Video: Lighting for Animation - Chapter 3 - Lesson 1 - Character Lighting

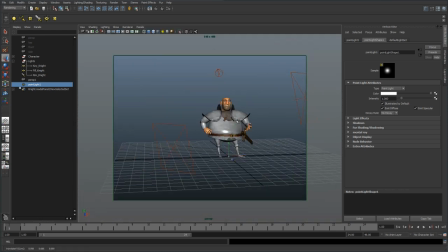[4:14]
and with this point light we can set it up so that
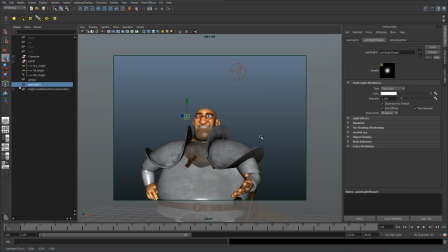[4:18]
we can fake those reflections or those specular highlights and to do this we're going to need to
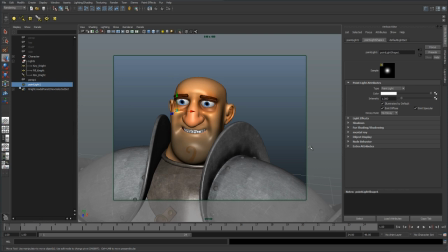[4:25]
we don't want the light to affect everything else so we're going to go ahead and light link it and we don't want it to give it more light we just want that specular so let's turn off the fuse and we're also going to turn off eliminates by default so right now this
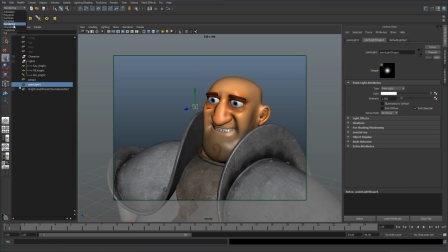[4:36]
light is not affecting anything but we're going to want to light link it so let's go to rendering and then we'll go down to lighting shading light linking editor and then we'll go ahead and just choose object centric for now and we want to select this eyeball these eyeball groups and assign them to this point
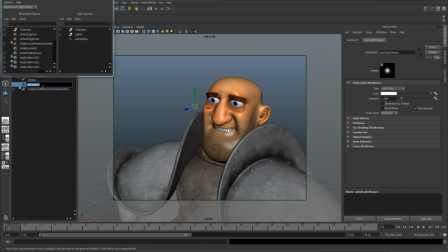[4:54]
light so first let's go ahead and rename this we'll call this spec eyes and this indicates that we're just creating specular for these eyes so in this object outline we go
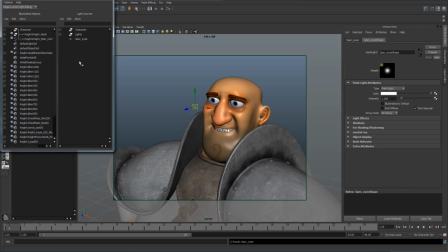[5:11]
ahead and find our eyeballs in this case they're parented to the actual rig so let's go ahead in here and find these eyeball groups and here they are this
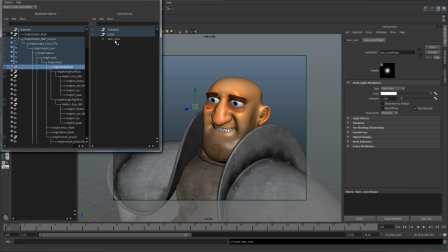[5:22]
group right here night eyes and you can see that it's not affected by this newly
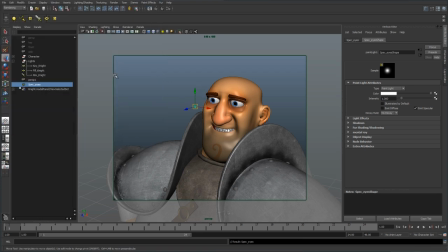[5:27]
created light that we created so let's go ahead and just select that so now that those eye groups are only specific to this light
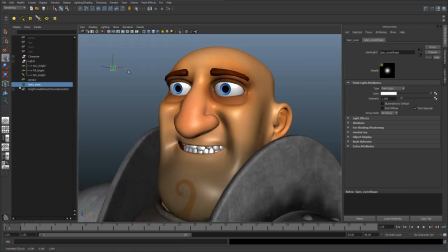[5:36]
so let's go into our other camera and take another render and see where we're at okay
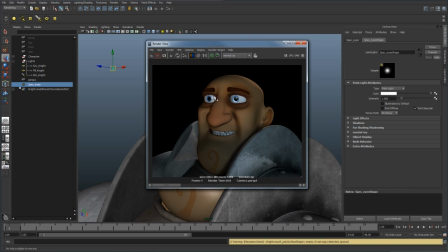[5:45]
so now with that light in place we can see that now we have some nice specular highlights within these eyes and it actually looks pretty decent right now and it it just gives that illusion of where the light is and kind of hides our our three-point lighting scheme but as you can
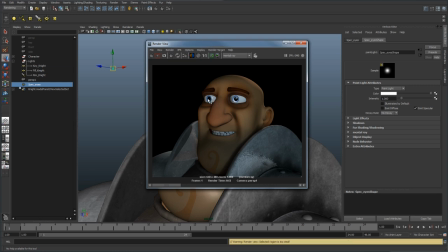[6:02]
see we've got some nice reflections inside that eye area and around his eyeball right there so that's one those are two techniques that lighters use when lighting their characters and just to kind of bring them to life a little bit with through lighting